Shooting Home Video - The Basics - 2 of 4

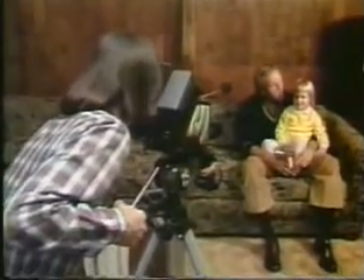0s Let's sing a song.
In Situation 1, you're shooting a simple sequence around the home.
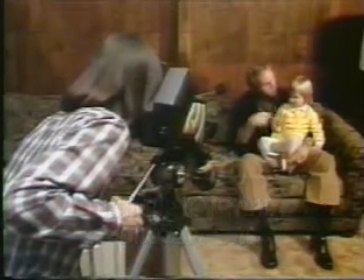6s
The sound will be adequate using the mic built into the camera. The camera mobility you need here is minimal and you can stay close to your sound source.
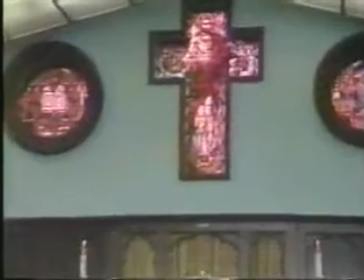17s Life is but a dream.
Situation 2.
God and this company to join this young couple in the bonds of holy matrimony.
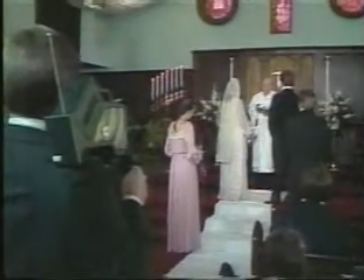25s
You want maximum camera flexibility, but under the circumstances, distinct sound from a single source is important.
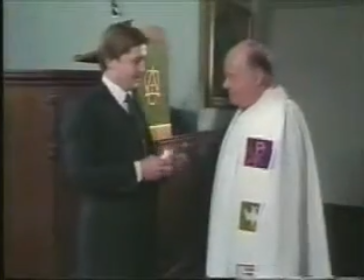33s
The ideal solution is to clip a wireless mic on your subject.
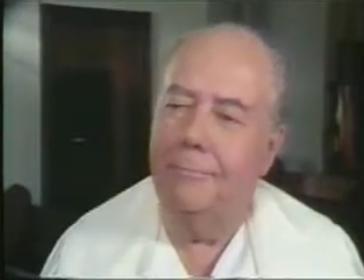37s
Although the wireless is an omnidirectional mic, it's usually placed so close to the source of sound, little else is picked up.
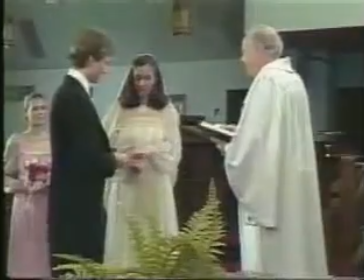44s
The wireless will get you good sound quality and let you shoot from any camera angle you desire.
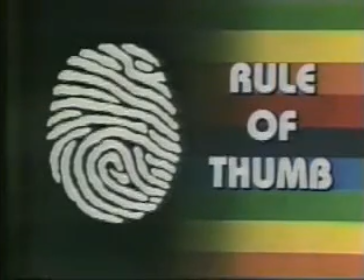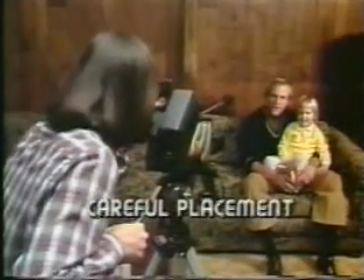54s
number one do not place microphone so that sound can bounce into it from a flat reflective surface
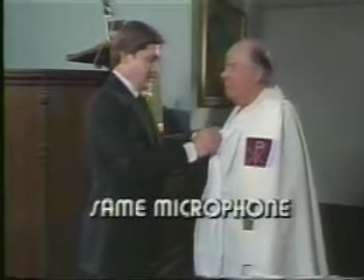63s
number two use the same microphone type for an entire sequence if possible
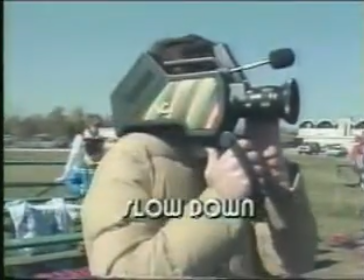70s
number three do not pan the microphone too fast this creates noise
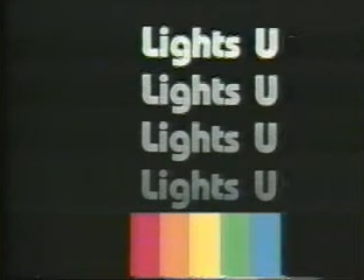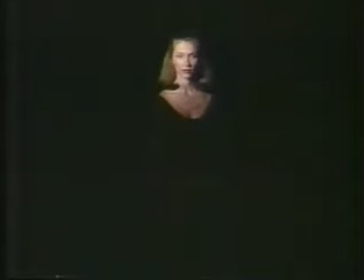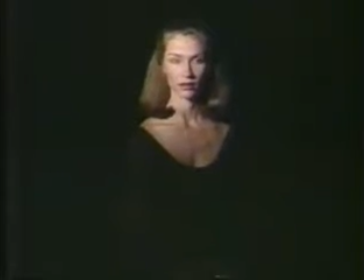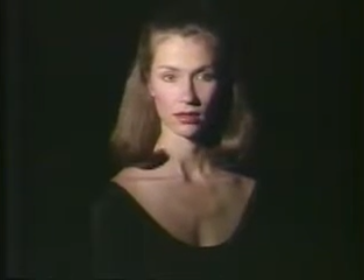104s
for simplicity's sake let's look at how light from one source can make a world of difference in what we feel simply by changing its position front lighting it's
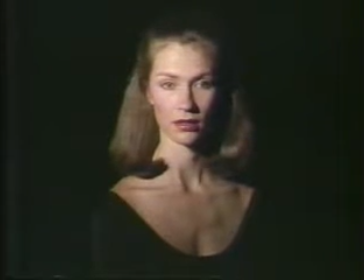114s
flat leaving uninteresting shadows to the side of the nose and face under lighting we see unnatural shadows leaving a sort of evil look,
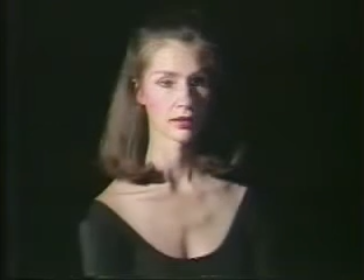124s
perhaps a touch of mystery. High side lighting. Aimed at 45 degrees to the subject, we see the classic look of portrait lighting.
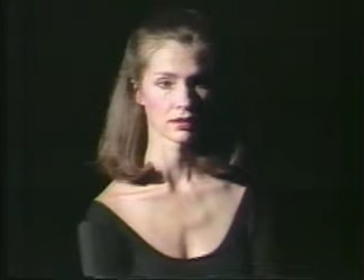133s
It comfortably models the face into a three-dimensional form. Top lighting.
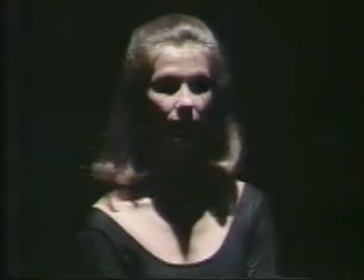139s
Shining directly down, deep shadows form under the eye sockets, nose, and chin. Again, a feeling of mystery and dominance. Side lighting.
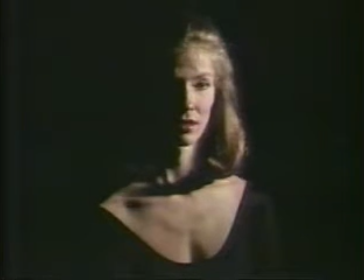149s
Splitting the subject in half, it highlights rugged masculine features or texture of fabric or skin.
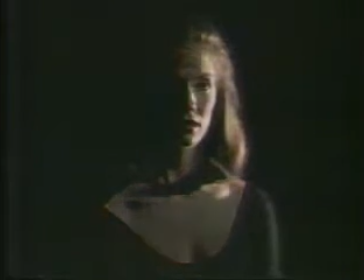156s
Side rear lighting, it yields an even more dramatic effect.
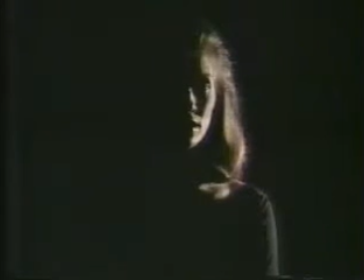161s
With a slight shift further behind, we bring out the full shape of the subject in silhouette. Setting lights is nothing like it used to be. The camera eye today is sophisticated. It sees more with less light. And for your video setup, the classical three-point method for lighting is perfectly suited.
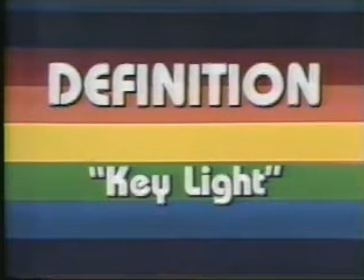181s
Key light, the sun, the spotlight, the main light source falling on your subject.
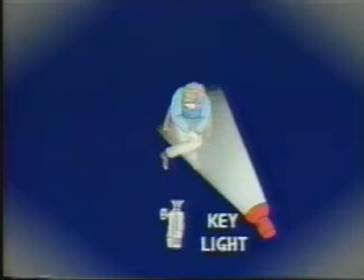188s
Placement, just to the left or right of your immediate camera position. Key light.
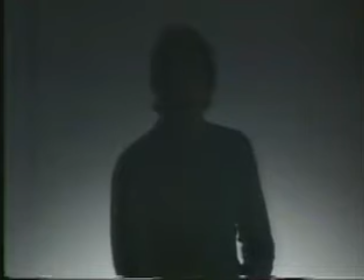195s
According to the classic three-point system, your key is the first light to be set.
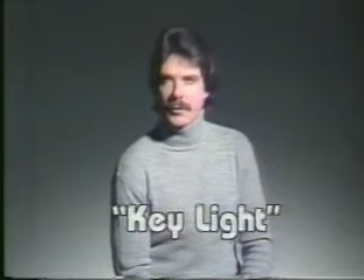200s
It's positioned to one side of the camera and focused down at a 45 degree angle.
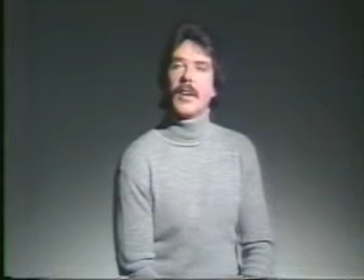205s
This shortens the shadows that fall behind. The key light is the foundation for the rest of your lighting efforts. It illuminates the brightest area of your picture and naturally the eye of your viewer will head for it instinctively.
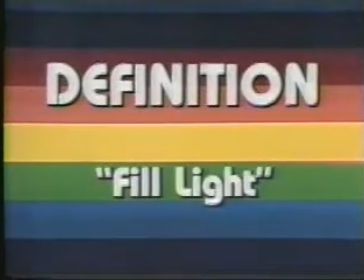218s
Now the fill light. Fill light. Softer, more diffused light.
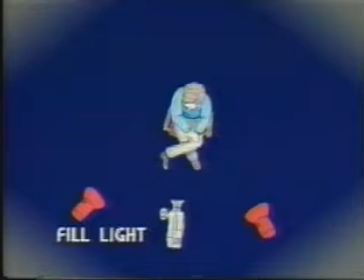226s
Filling in the shadows created by the key light, leaving just enough shadow for a feeling of depth.
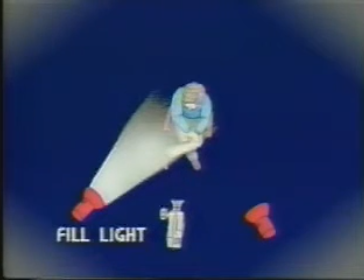233s
Placement, the fill light is placed on the same plane as the camera lens, on the opposite side from your key light.
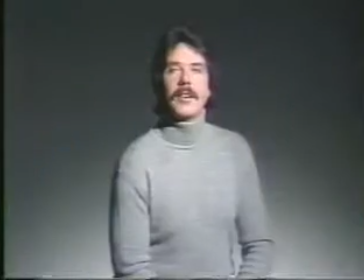242s
Fill light. Setting your fill light is easy.
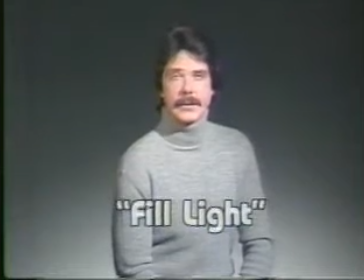247s
Its main job is to bring out detail in the shadows made by the key light let's see it again off there is a heavy shadow on
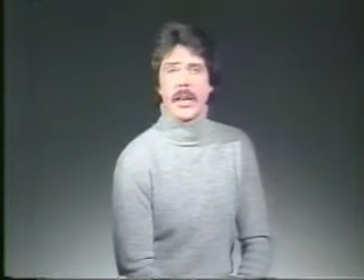256s
the shadow is softened too bright and there's no shadow at all that looks flat uninteresting bring it down and a pleasing mixture
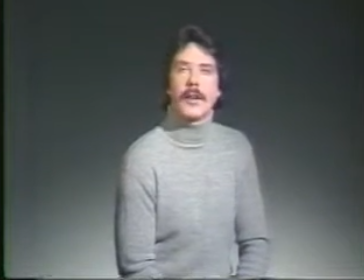265s
ideally your fill light casts no shadows itself only reduces the contrast of light and dark from the key the final hollywood
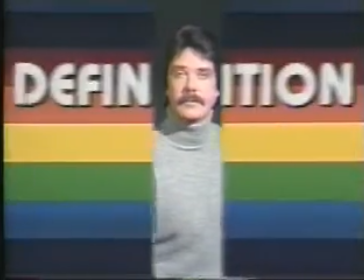273s
touch in your lighting setup comes from the backlight backlight a spotlight from behind.
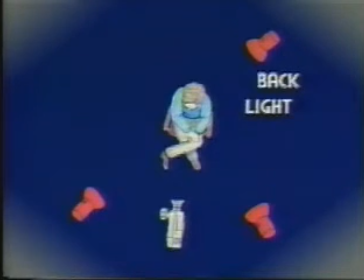281s
Pulls your subject out into the third dimension. Defines it. Placement directly opposite your camera position.
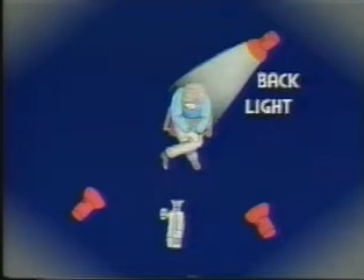290s
Behind your subject. Elevation 45 degrees. Backlight.
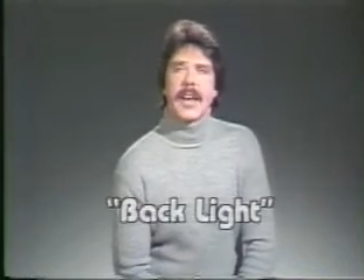296s
The backlight is the third light to be set. It's also aimed out at 45 degrees. It complements the key light and fill light and brings me out from the background. See the rim effect around my shoulders and hair?
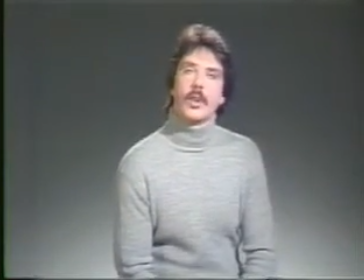310s
Looks more lifelike. And that's the trick with lighting. You're working for an optical illusion for the camera's eye. The backlight is usually about as strong as the fill light and not quite as strong as the key light. But so much for theory. Cut them.
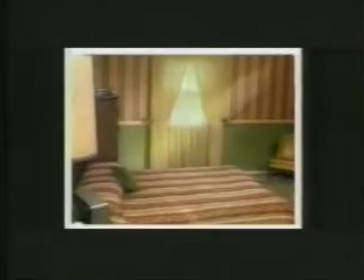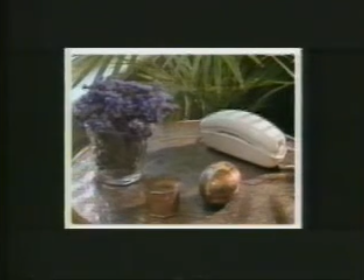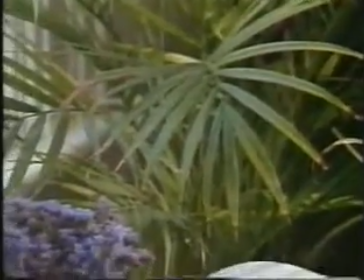337s
In a world heavily dependent on artificial light, there is often enough of it to shoot by.
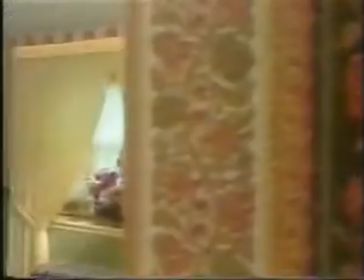342s
So before you set your lights, use your artistic eye. Scan the scene.
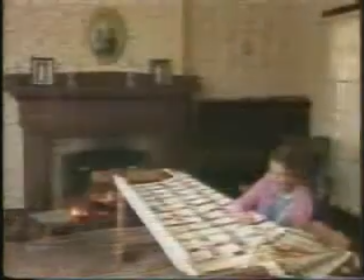347s
You may avoid fussing with any equipment at all. You may be able to get a more natural and authentic feel with a minimum of effort.
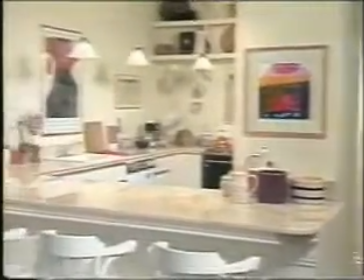356s
Realistic interior lighting generally follows a principle called source lighting,
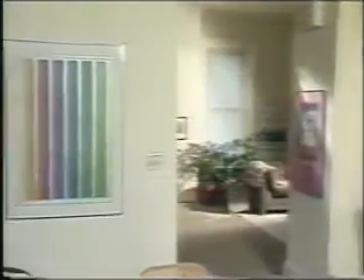361s
which simply suggests that what you're shooting appears to be lit from a source of light that you can see.
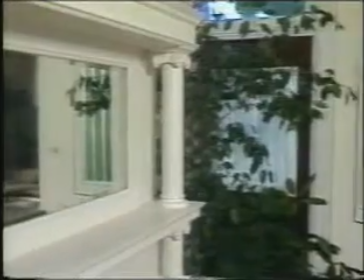367s
A window, for example, a lamp, a fireplace, and so on. Or when no particular source is present, The light conveniently falls from above and in the middle of your shooting area.
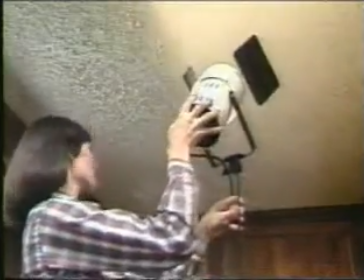379s
Another effective technique when shooting in close quarters is bounce lighting.
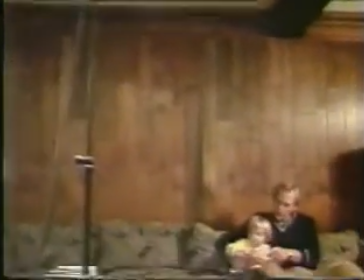384s
By pointing a light at a wall or ceiling, you can maintain a natural, even-looking lighting effect with a minimum amount of effort.
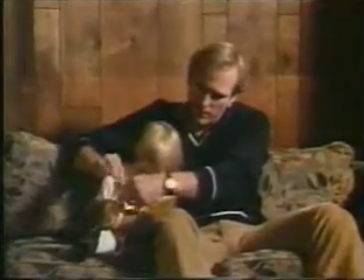392s
But a word of caution, reflected light will pick up the color of the walls and ceiling.
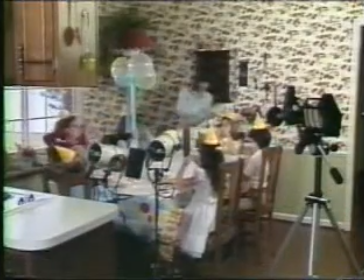401s
Two problems, limited space and lighting subjects in motion.
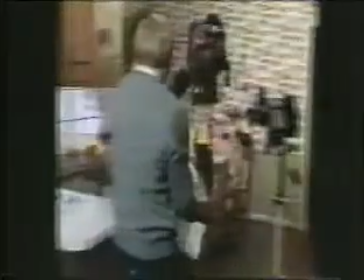406s
Let's take a look at how to handle them. In most locations, setting your key and fill lights should be no problem.
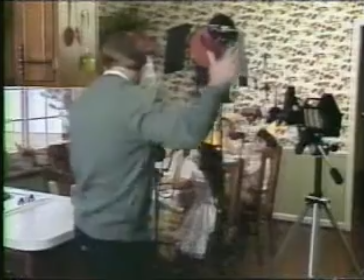413s
Keep them close to the camera. Additional backlight and set lighting takes a little ingenuity.
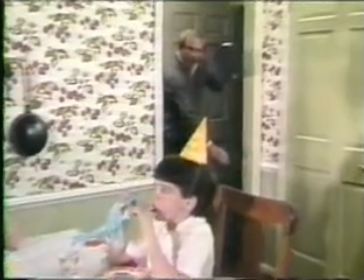419s
Try hiding lights behind furniture. You'll get some exciting effects. Another trick, pump light from outside of the room through a door or window.
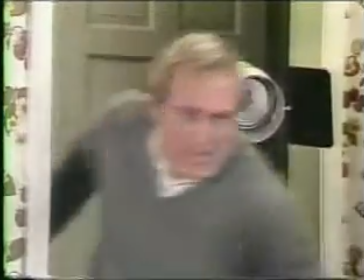428s
Set your lights high to cut down on shadow throw. and make sure to keep lights and stands out of your frame.
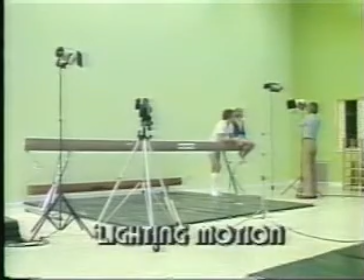436s
The only way to light for subjects in motion is pre-planning. Know the move in advance.
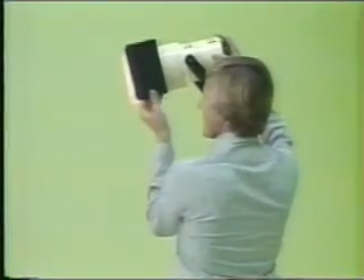442s
If need be, set up several places along the line of movement. Your camera should give you some latitude.
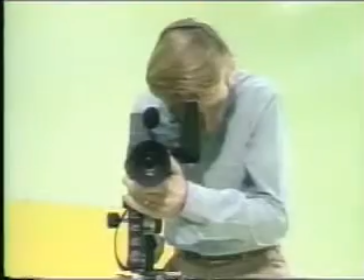448s
But first and foremost, make it easy on yourself. Pick the angle that will give the most light to start with.
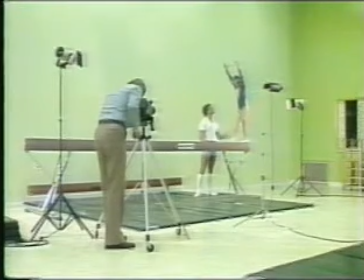455s
The same goes for outdoor shooting.
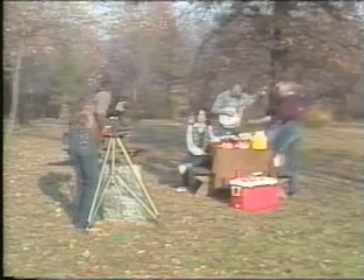460s
The challenges of lighting outside are much the same as indoors, except you have no ceiling, no places to hang lights.
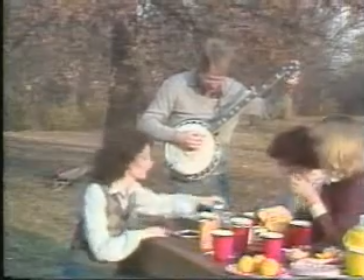469s
Using the sun as your key light, the three-point system can be employed using devices called reflectors,
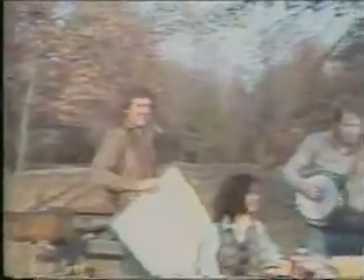475s
each taking a position similar to the lights in the studio. Reflectors are used to redirect sunlight into shadowed areas.
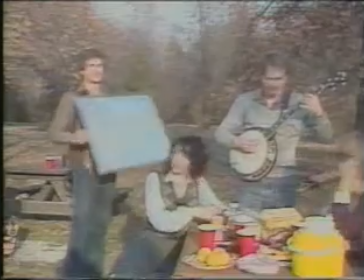483s
This homemade job has aluminum foil on one side and a white card on the other.
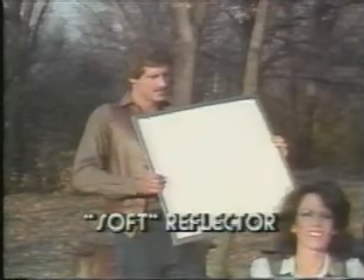489s
The soft reflector is used to fill the shade side of the face, giving off a diffused, softer glow.